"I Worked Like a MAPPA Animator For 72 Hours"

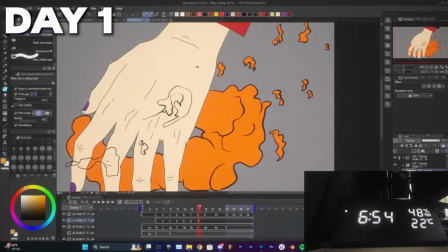I noticed there was some pink in the fire in the anime, which I think looks beautiful, so I made sure to implement that into my own animation as much as I could.
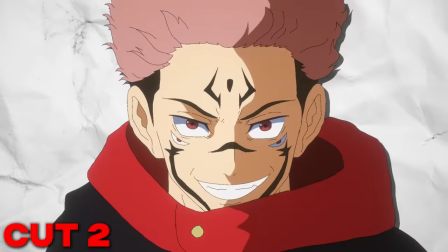Then I got to work on cut 5, which is similar to cut 2 for the most part. I drew Sukuna and yet again animated the hair and clothes waving.
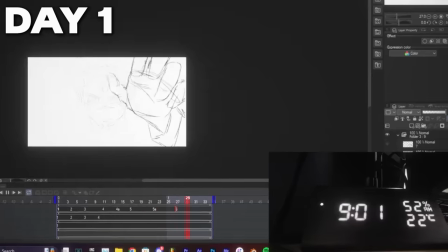Then I sketched out Sukuna's hand coming up, which looked really cool, I can't lie. Before being able to finish this cut, the clock hit 9pm, meaning it was the end of the first day.
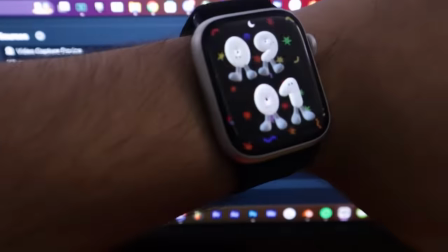I f***ing did it. I did it. Look at that. It's 9. It is 9. After the day ended, I took a nice hot shower and went to sleep shortly after.
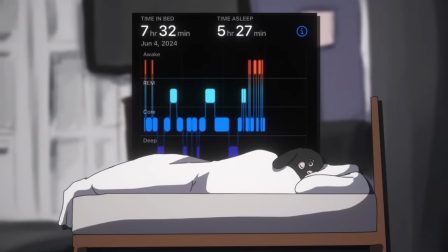And after a long day of work, I should get some really good sleep, right? No, not really. It's all right, I guess I'm getting myself some morning sun for my circadian rhythm
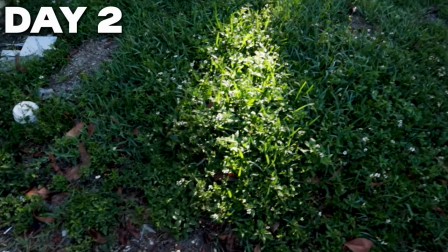743 I'm about to eat my breakfast and then I'm about to go for my morning walk and get back to work This is truly a beautiful day today.
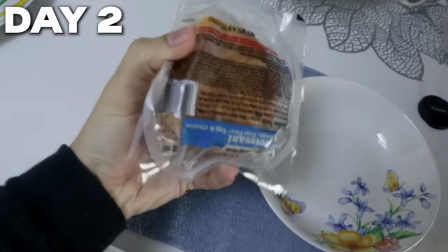I'm gonna have this Jimmy Dean sandwich and some Celsius and that's about it
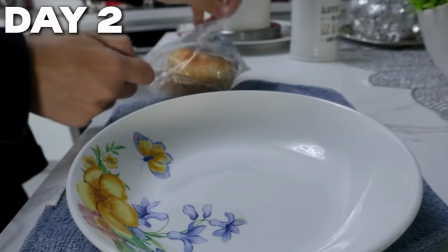because I'm not trying to cook today I'm gonna get right to work as fast as I can now this right here.
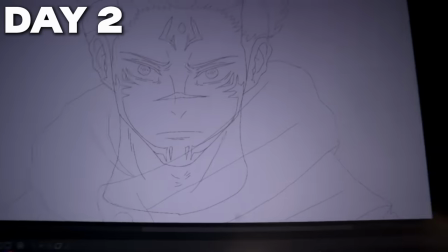This is epic day two gonna be animating for the next 12 hours i'm gonna try to get as much done try to finish most of the sakuna
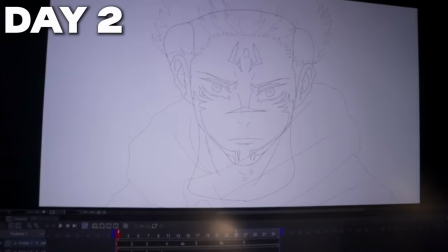shots i mean i kind of have to finish them all today it's time to go to work and it's time to work hard i continued right
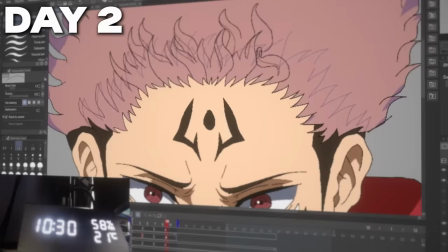where i left off i cleaned up the animation of the hand colored it shaded it in and animated the fire i then moved on to cut seven and
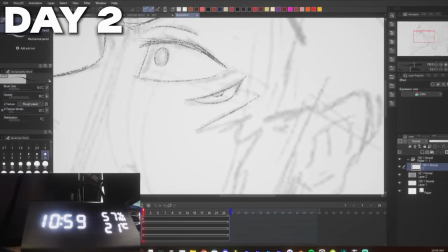cut eight i stuck both of these together in the same animation timeline since they're kind of connected the thing about animating close-up faces is
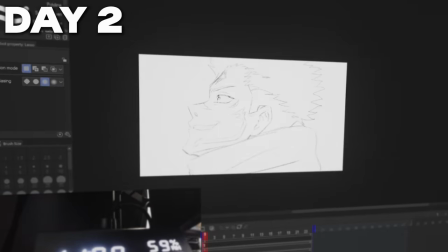you need to be able to draw them consistently because even Even if a tiny thing is off, it'll end up looking like a totally different character.
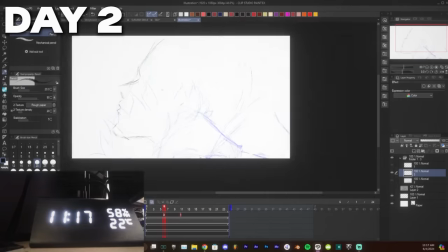So what I ended up doing was tracing the previous onion skin of Sukuna's face and then placing it wherever I wanted it to go.
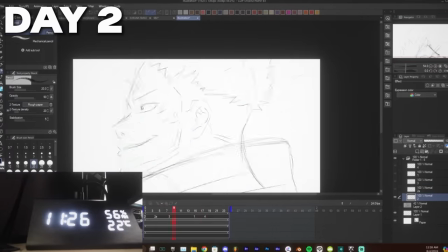Thank God for digital art. I also made sure the hair animation follows the movement of his head so that it flows more naturally.
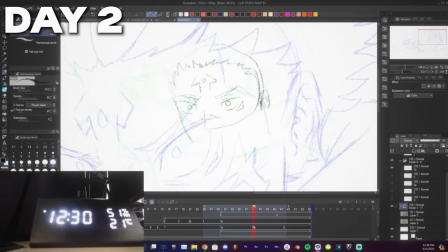Animating the camera movement for cut 8 turned out to be pretty hard to do, especially getting the foreshortening to look right.
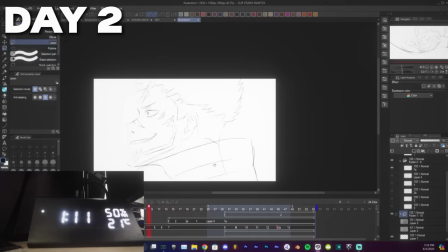I then animated the hand coming in, which is going to be completed once I add the fire to it.
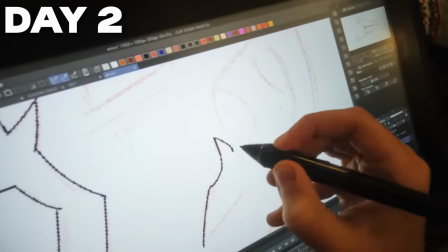I envisioned this cut being a lot smoother, but obviously with the time crunch, my vision for the sequence wasn't going to be fully realized.
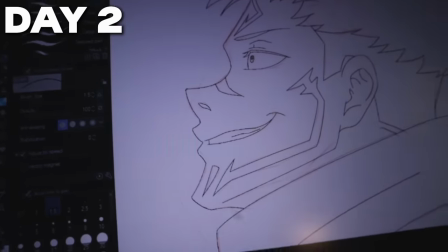I think the worst part about this entire thing is how it could be relatively late,
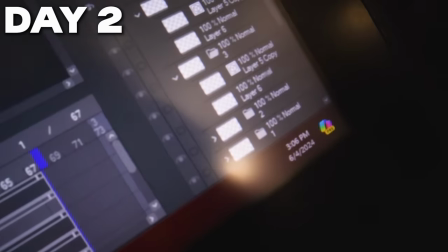but then you start thinking about it and you're like, hold on, I still have another six hours of animating.
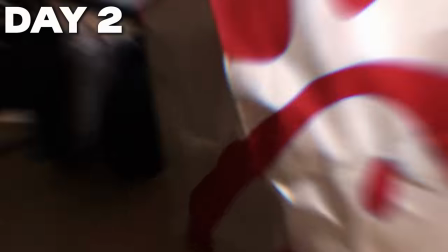Like, this doesn't end. But on the bright side, I got myself some Chick-fil-A, you already know.
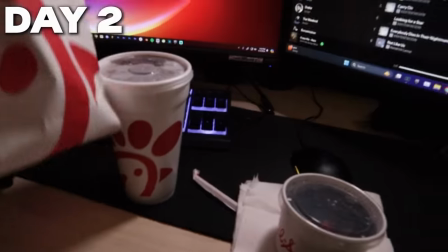Got myself a yogurt with some fruit and some cookie crumbs. And I got myself a spicy chicken sandwich for about a feast.
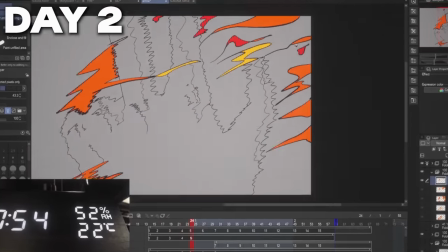Next, I started animating the fire on both of the cuts, which took an extra couple hours. I just finished this little sequence and I'm kind of sad because I feel like I could be a lot better.
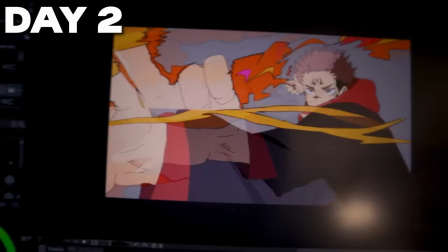I can't really do much. I just got to keep on moving on because I don't have enough time to make the drawings better and do more in between.
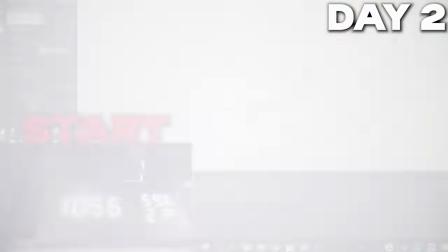So I need to lock in super, super hard tomorrow. I'm not even kidding. I spent the majority of the day on these two cuts.
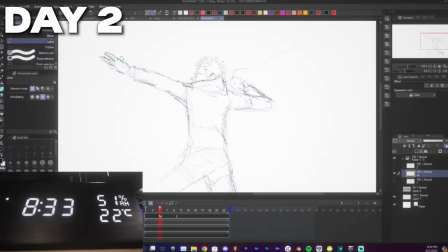I then immediately started animating the last cut that features Sukuna. Since the charging up of the attack is going to be a bit long, each frame is going to be fairly spread out,
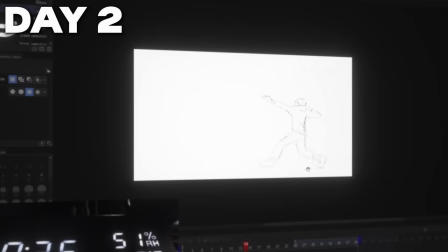making it look less smooth but necessary at this point in order for me to have a chance of finishing this animation.
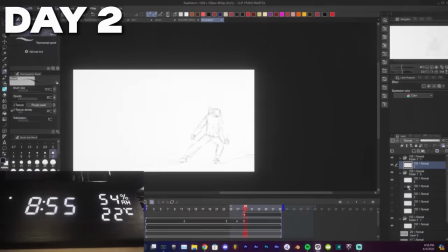I sketched out the rough animation and even made an impact frame for the release. And after a long day of animating, my second day was coming to an end.
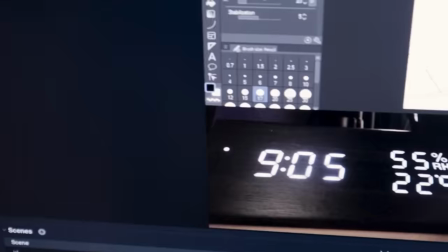Day two is officially finished. I'm nervous. I might be able to do it. I might not. I really hope I can finish it.
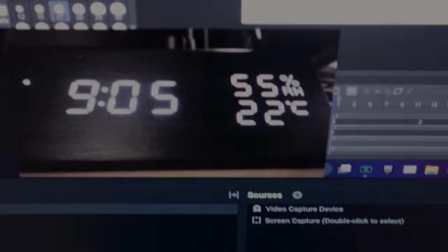I really do. It's all up to me, to be honest. So I got to lock in. It's truly a beautiful day today.
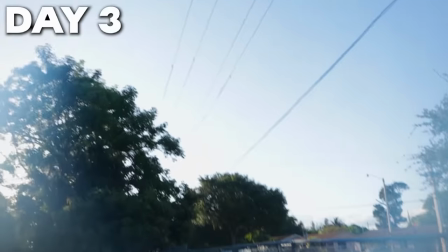Too bad I won't get to spend it outside. Also, you see how my lens is getting foggy? It's so humid outside.
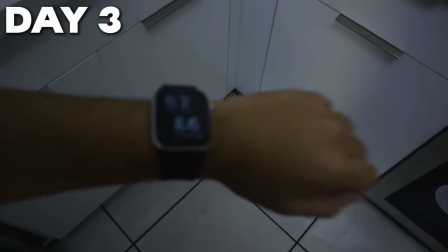Oh my God. Holy shit. All right. So today is June 6th. Today is the last day.
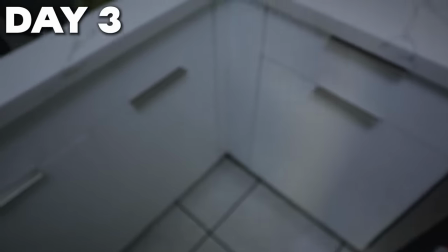7.26 a.m. I'm gonna have the same breakfast as yesterday. Mmm. Yummy.
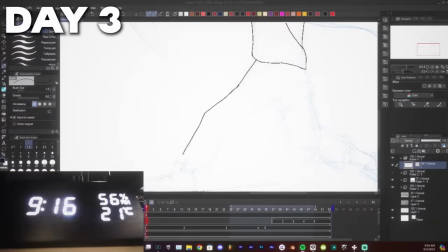It's about a week 9, so it's time to get to work. I started the workday by cleaning up the cut I was working on yesterday.
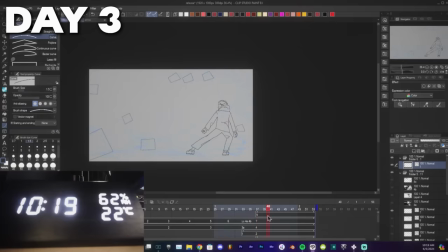I then added some extra impact frames and some cubes and dust flying everywhere to add more impact to the release.
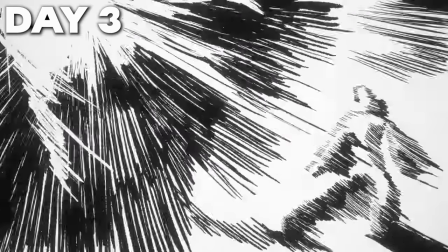Even though it's not fully realized, the animation ended up looking pretty dope. Okay, so I finished all the Sukuna shots.